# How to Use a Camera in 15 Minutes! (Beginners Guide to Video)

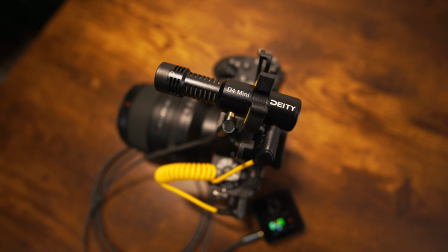I really like the DD Mic D4 Mini.
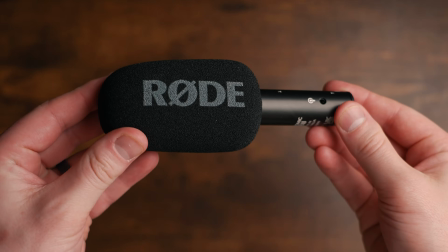It's a really cool, small, budget-friendly microphone, or even the Rode Video Mic Go 2 is only $99. So these are some more affordable options for shotgun style microphones. We'll link a couple down in the description below.
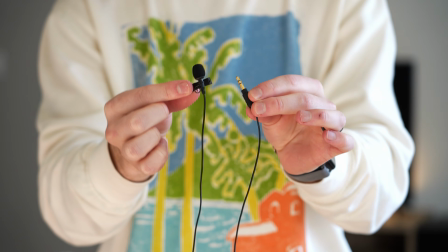The second option would be a lapel microphone, and these are smaller microphones that are able to clip to the collar of your shirt to capture audio on a physical person.
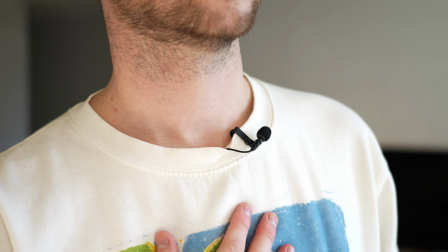So these microphones can really help in situations where your subjects need the ability to kind of move around more freely and not be locked down to one location.
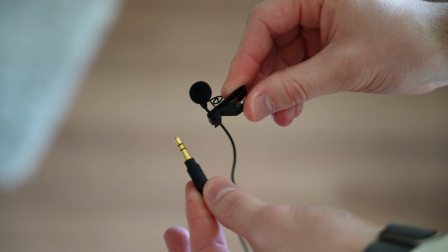One of the simplest solutions is just a standard 3.5mm lapel mic that just plugs directly into your camera, and now you're good to go with lapel audio.
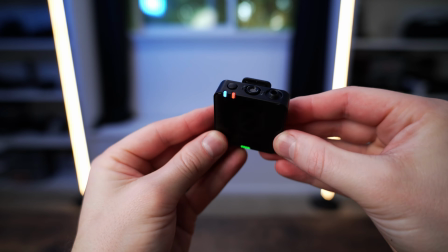Within this same style of microphones are wireless microphone systems, and sometimes these actually have a built-in microphone to their transmitter,
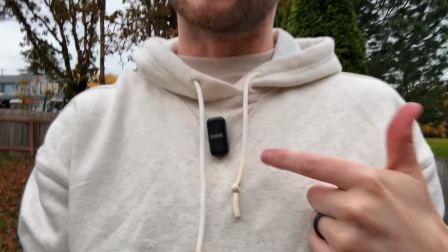so you can actually use the physical like wireless transmitter as a lapel microphone, so that's pretty cool.
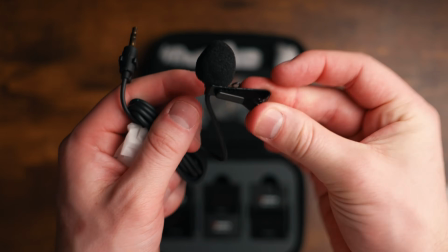And then also some of these wireless mic systems allow you to screw in a lapel mic to the transmitter, and now you can transmit your lapel microphone signal wirelessly to your camera.
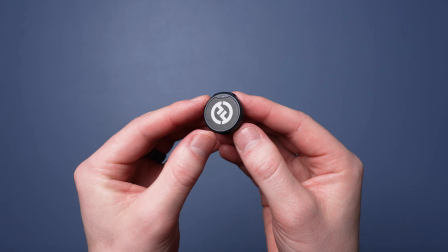A few of our favorite wireless mic solutions would be the Hollyland Lark M2, the DJI Mic Mini and the Rode Wireless Pro.
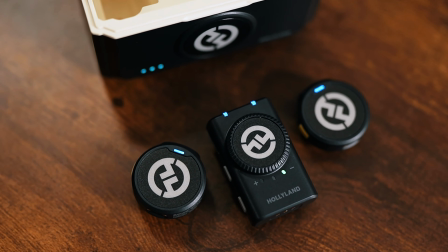All of these have their different pros and cons, but we'll link some of these down in the description. And the third style of mic are podcast style microphones,
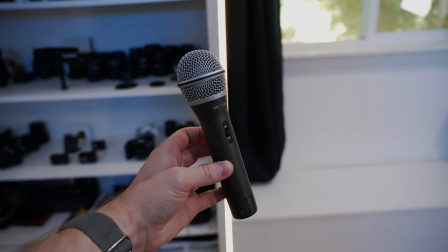which have a really rich, full sounding audio experience for your listeners. These mics often sound really great, but they also can require more hardware to get up and running.
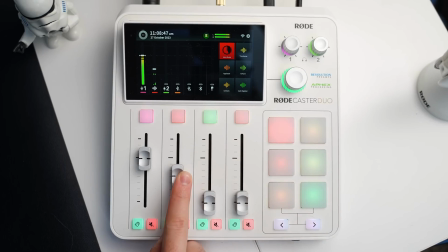Like sometimes they require an audio interface, and it also requires you to be at a pretty stationary location really close to the microphone.
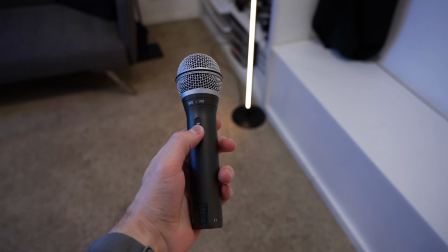There's so many great podcast microphones out there, like the Samson Q2U or Q9U.
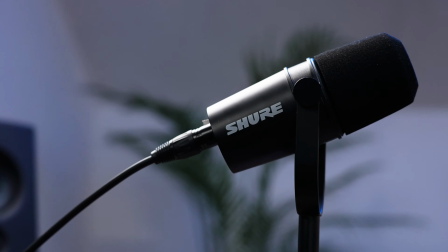I love both of those. Or Shure makes a ton of great podcast microphones like the MV7 Plus, MV7X, or the Shure SM7B series.
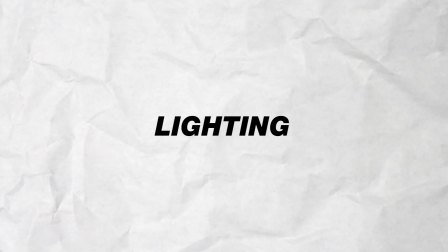Again, we'll link some options down in the description if you want to check these out. Now let's talk about lighting. Lighting is really important because it can help you achieve your optimal camera settings,
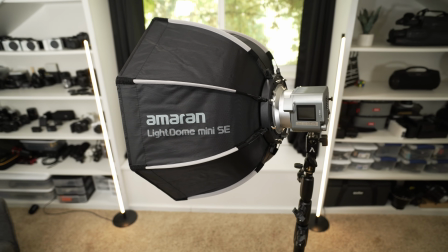especially allowing you to shoot at those lower ISO values, which just gives you a better looking image overall.
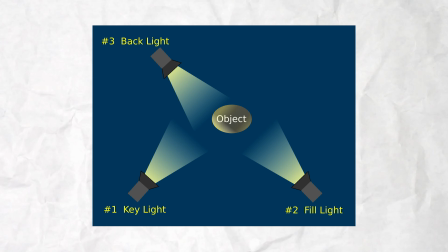And the most common technique for achieving really great lighting is what's called 3-point lighting, where you use 3 different lights to light your subject.
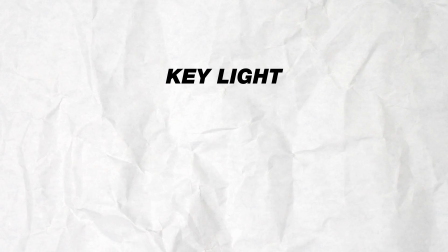So let's break this down really quickly. The first light that you'll use is called the key light, and this is the most important light that is going to be the main light source for your subject.
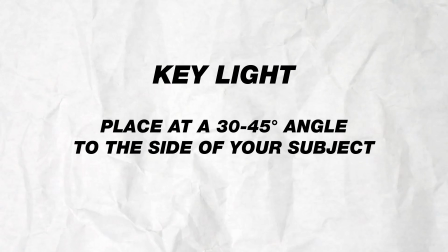You're going to want to place this light at about a 45 to 30 degree angle towards the side of your subject,
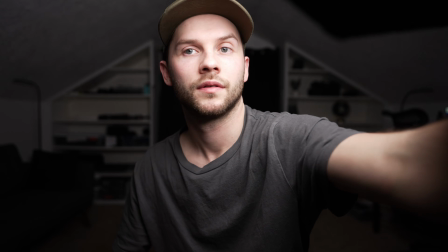which is just going to help add some nice depth and texture to your face. You don't want it to be too straight on because your lighting will look a little bit too flat.
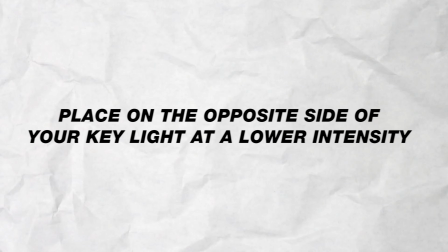Now the second light here is called the fill light, and you're going to put this on the opposite side of your key light at a lower intensity as well.
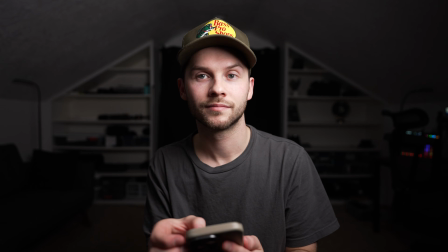And this is going to help soften those shadows that are created by your key light a little bit.
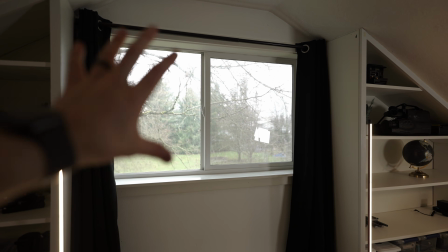And what's cool is this can even be just like a window, like you could put a window to your fill side, or even if you're really on a budget, like a reflector or a foam board for like $1,
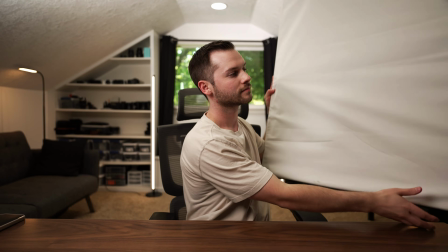you can go buy a white foam board from the Dollar Tree and then use that to bounce the light from your key light back onto your subject,
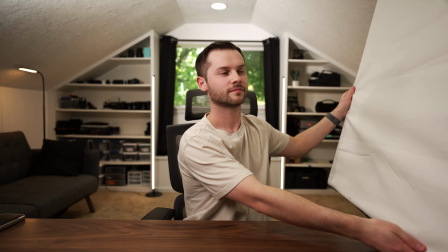and that then acts like a fill light.
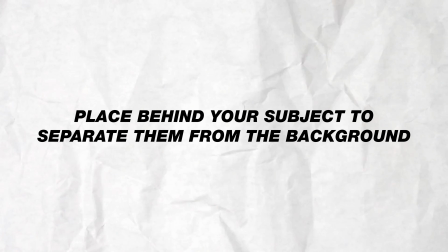And then the final light in 3-point lighting is called the backlight, and this is going to be a light positioned behind your subject to help separate them from the background a little bit.
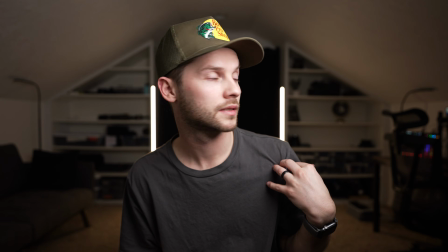So this is really important and just helps your subject pop a little bit more from the environment, especially if you're wearing like a dark shirt on a dark background.
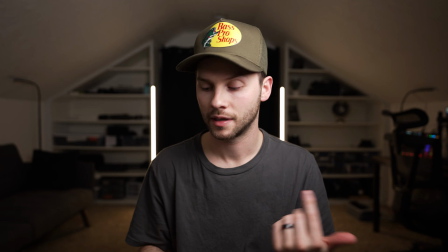It can be really helpful to add a backlight to separate your subject and just add some more depth to your scene. That's a basic rundown of 3-point lighting and something I actually use every single day.
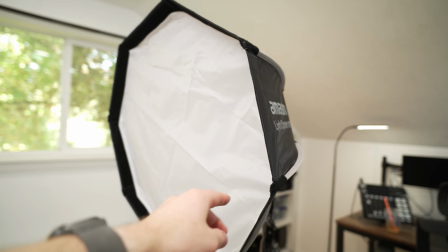I'll link a few lights down in the description below that will work great for a 3-point lighting system.
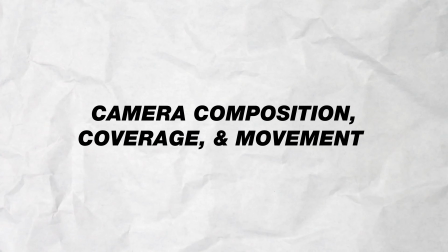And the last thing that I'll touch on in this video is camera composition, coverage, and movement. So these are all creative ways in which we can leverage our camera to tell a better story. So the first thing is composition.
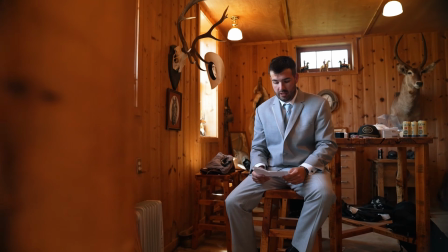And composition is the way that we frame up our shot and arrange elements in our camera frame.
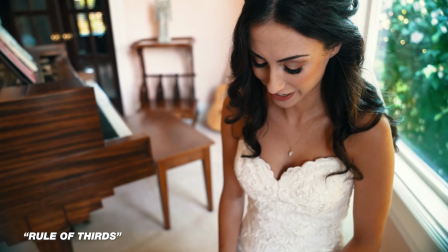And here's where things like the rule of thirds come in. Maybe you've heard of the rule of thirds before.
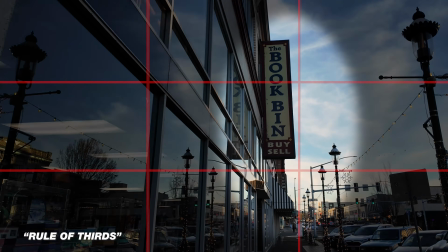This simply means that you don't necessarily always want to position your subject directly in the center of the frame.
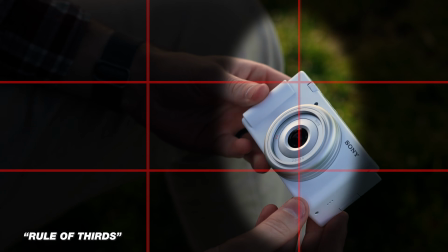Sometimes it can feel more balanced to place them on maybe a top third of the frame or even over to one side or another,
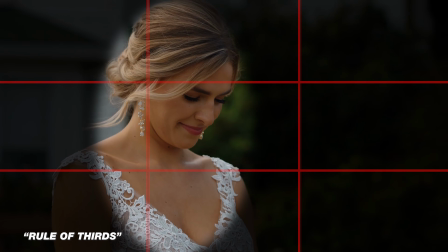which just reduces maybe the amount of headroom or the amount of dead space in your frame. It all depends on what kind of creative look you're going for, but leveraging the rule of thirds can be really helpful.
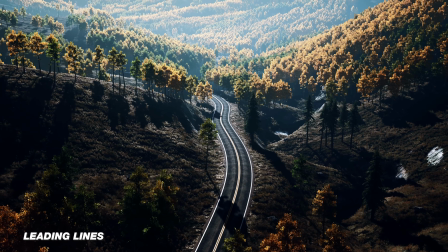You could also use leading lines, things like roads or fences, railroad tracks.
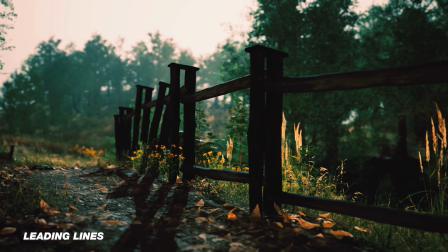These are all things with like literally physical lines that help guide a viewer's eye deeper into the frame, which just create a better sense of depth. So really there's a lot of ways you can compose your video shots to make them interesting. It's just going to take you some time to try these all and find your own creative style.
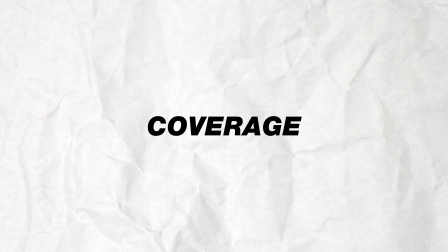Now coverage refers to the variety of shots that you capture during the filming
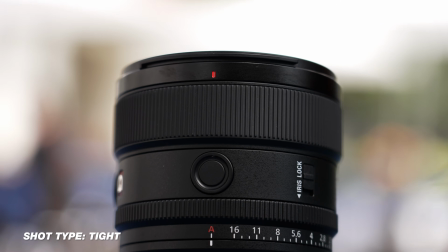process to just ensure that you have a really nice selection of shots to pull from when you're editing.
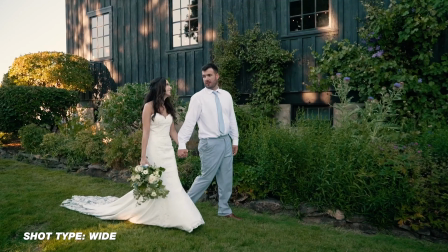So when I'm filming, I always grab a combination of really wide shots and then what we call mid shots,
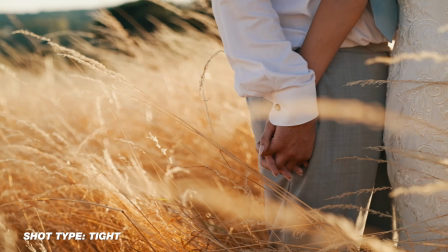which are like, a little bit tight but not too tight, and then really tight shots, so wides, mids, and tights.
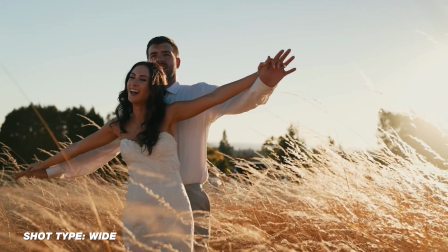And then I arrange these all together and mix them into creative sequences when I'm editing, just to make my videos feel more cohesive.
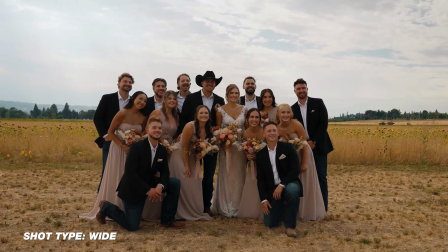So when it comes to coverage, you want to make sure you grab a variety of shots when you're filming to help you in post-production.
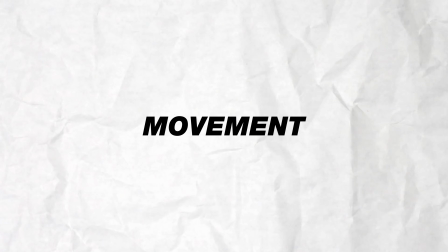And then finally, camera movement is also really important. And there's lots of ways that you can move a camera, but I'll just talk about a few here, which first and foremost is actually choosing not to move the camera, which is called a static shot.
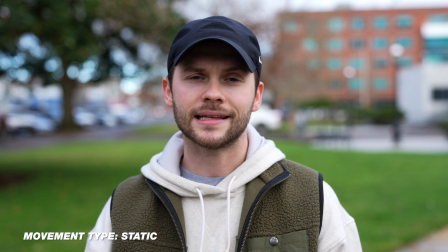This is where you lock off your camera on a tripod like I'm doing right now. This is great for talking head style videos or showcasing really wide scenes.
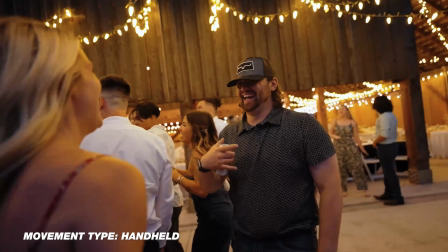There's also handheld camera movement, and this is going to add a level of like authenticity or excitement to your video.
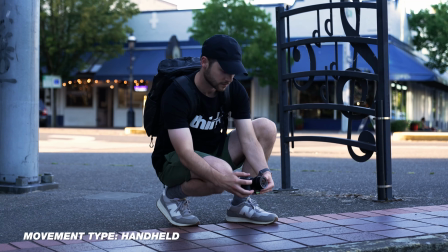It's really nice for making videos feel raw and less polished. There's also gimbal shots.
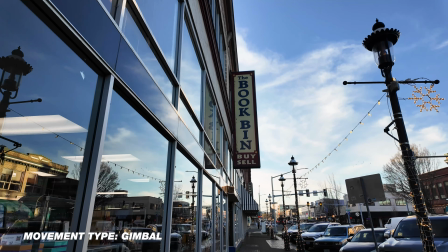So if you need really stable footage, you could leverage a gimbal to get really smooth shots.
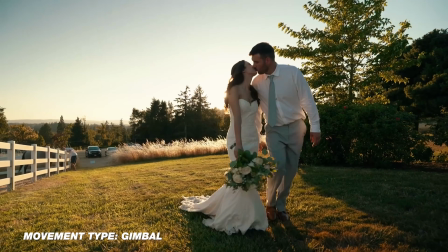It's great for showcasing beautiful things like buildings, nature, and other things like that.
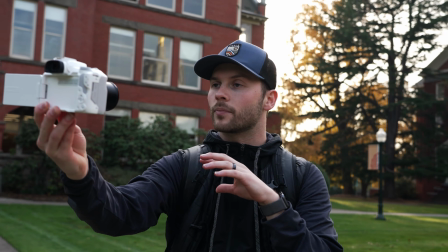There's lots of other camera moves too, but these are just a few basic ones. And right there is a complete rundown of some of the basic principles of video production.
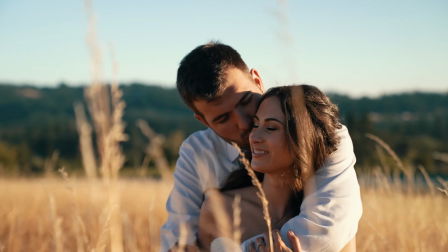You now know more than most of the population when it comes to creating professional videos. And I hope that this video helps you feel more equipped when it comes time to make your own content.
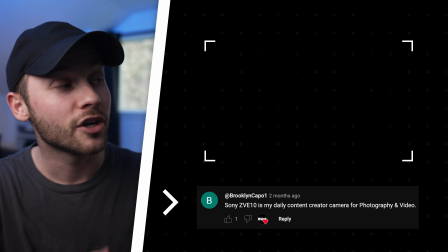If you want to check out some of our favorite camera choices for beginner content creators, you can click or tap the screen right here, and we'll see you in the next video.